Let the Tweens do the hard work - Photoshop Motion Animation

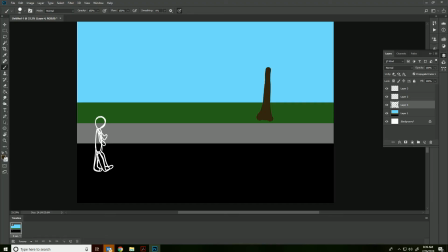(4:10)
A happy tree like Bob Ross maybe. Let me give it a green, nice green branches, vibrant green. And I'm doing this fast and dirty, and you should probably today just kind of have fun with it. Eventually you're going to make some really nice animations,
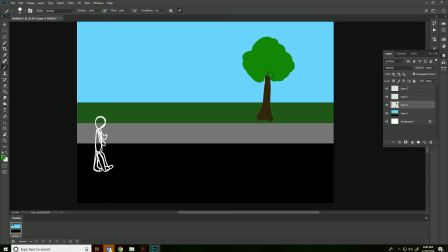(4:28)
and I think this technique is really going to help you out because it's kind of something that I've been working on for a couple of years figuring this out stuff out, and this to me is a pretty cool way of doing it. In the background, I'm going to draw some hills, and my hills are going to be purple, because why not?
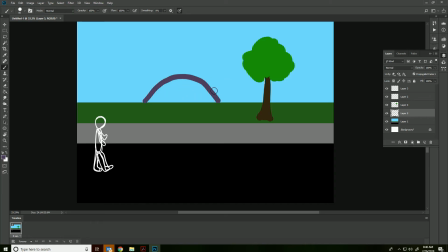(4:50)
There's a hill, and there's a hill, there's a hill, and Let's do one more. There we go. I might have to finish drawing that later, but that's okay. Okay, so there we have it.
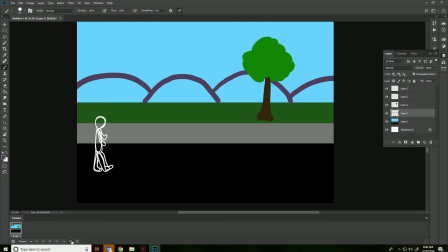(5:09)
Four layers plus the background. We're going to create our next frame, then we're going to move everything. First, we're going to move the two walkers over here. We're going to move the tree over here.
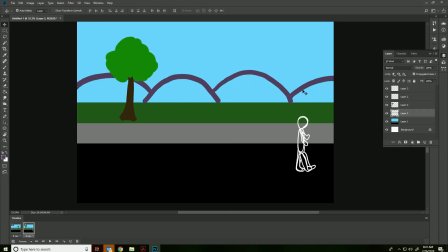(5:26)
And we're going to move the hills just a little bit the opposite direction. Why are we moving it the opposite? Because we want to give the illusion that this character is walking to the right and the camera is kind of following her.
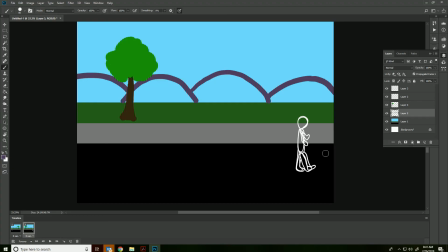(5:42)
Oops. So I'm just trying to finish that line. Okay. So now we have our first frame.
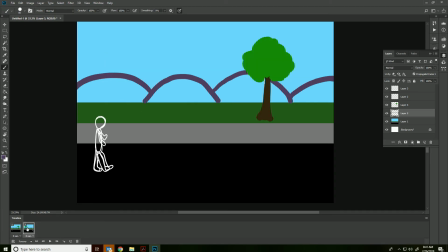(5:48)
We have our last frame. Let's put some tweens in between there. And let's go.
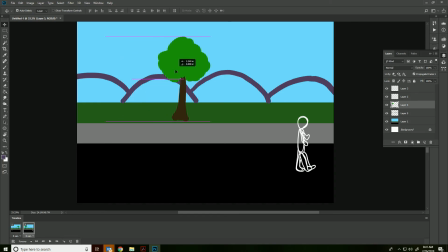(5:53)
You know what? I feel like the tree moved too far. The tree don't move quite that far. There we go. Let's go ahead and create our tweens now. And you know what? I'm going to move the hills a little less too. Just a smidge. Okay. So I'm going to create the tweens and we're going to say, let's say 24 frames to add.
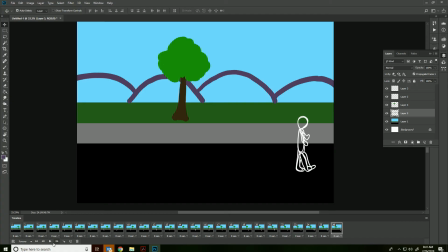(6:12)
So we'll have 26 total. Why not? Let's try it. And my speed right now is set to like the fastest possible.
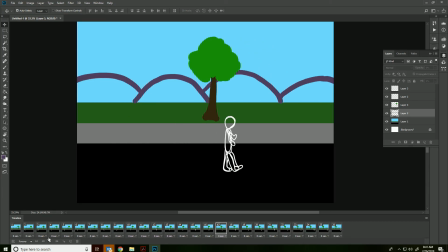(6:18)
I think it's like 0.1. Whoa, that's a little fast. Let me tone that down a bit.
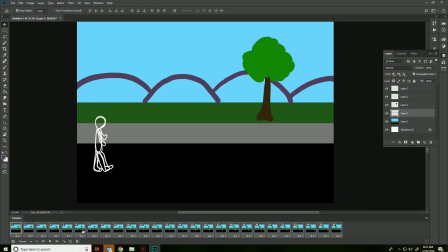(6:24)
She is going to walk at 0.1. Let's try that. That's good. Okay. Now it looks weird. You see two of them walking at the same time. So here's what we're going to do. We're going to hold down shift, select the last one. It selects all of them. Turn off the top one. Now we're going to select every other.
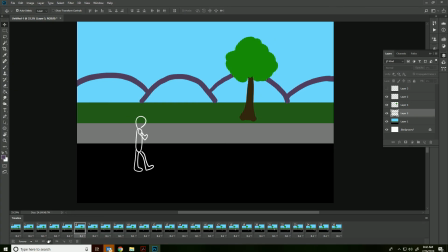(6:41)
Oh, see, here's what you get next. You get that. Now we're going to select every other. And we're going to do that by holding down control and literally clicking on every even one. And we're going to turn off this animation and turn on this frame.
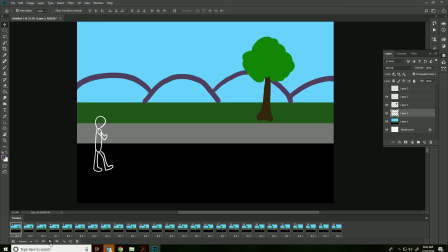(7:01)
Now, check this out. And you'll notice that the tree moving kind of gives the illusion that we're kind of going past it.
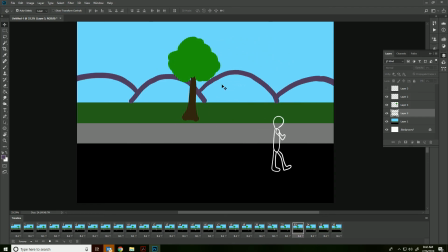(7:10)
And the hills move a little bit because they wouldn't move as much because they're in the background. And that gives you a kind of a feeling of three-dimensionality, of depth to this scene. And you could do all sorts of things. You could have a person on a bike. You could have, you know, a bird going by. But you have to set it all up at the beginning, and you only want to do your two frames, and then everything else is set for tweens.
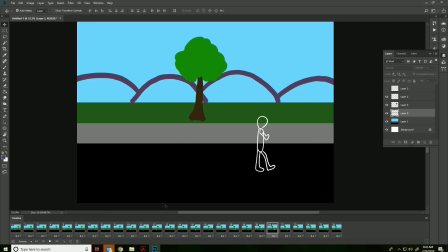(7:29)
You could have a bird flapping its wings. You could have a car driving by. But you have to kind of get it all set up, what's going to happen at the beginning, what's going to happen at the end, which is what you're going to be doing when you storyboard your project.
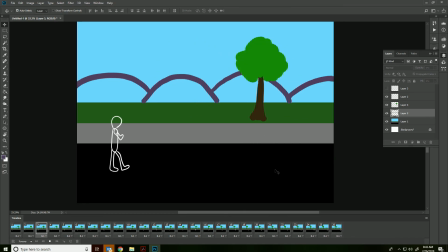(7:43)
You're going to show the beginning of each frame and the end of each frame, and your job is to draw both of those and then let the tweens do the hard work, okay? So we're going to let the tweens do the hard work just like the Industrial Revolution.
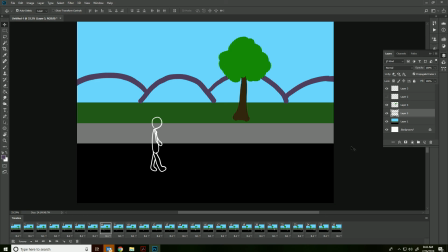(8:02)
Do you get that joke? Sorry, it's not very funny. Anyway, thanks for watching, and I hope you learned something. Today I want you to spend the rest of the period doing this and take the last 5 or 10 minutes to do your tweens.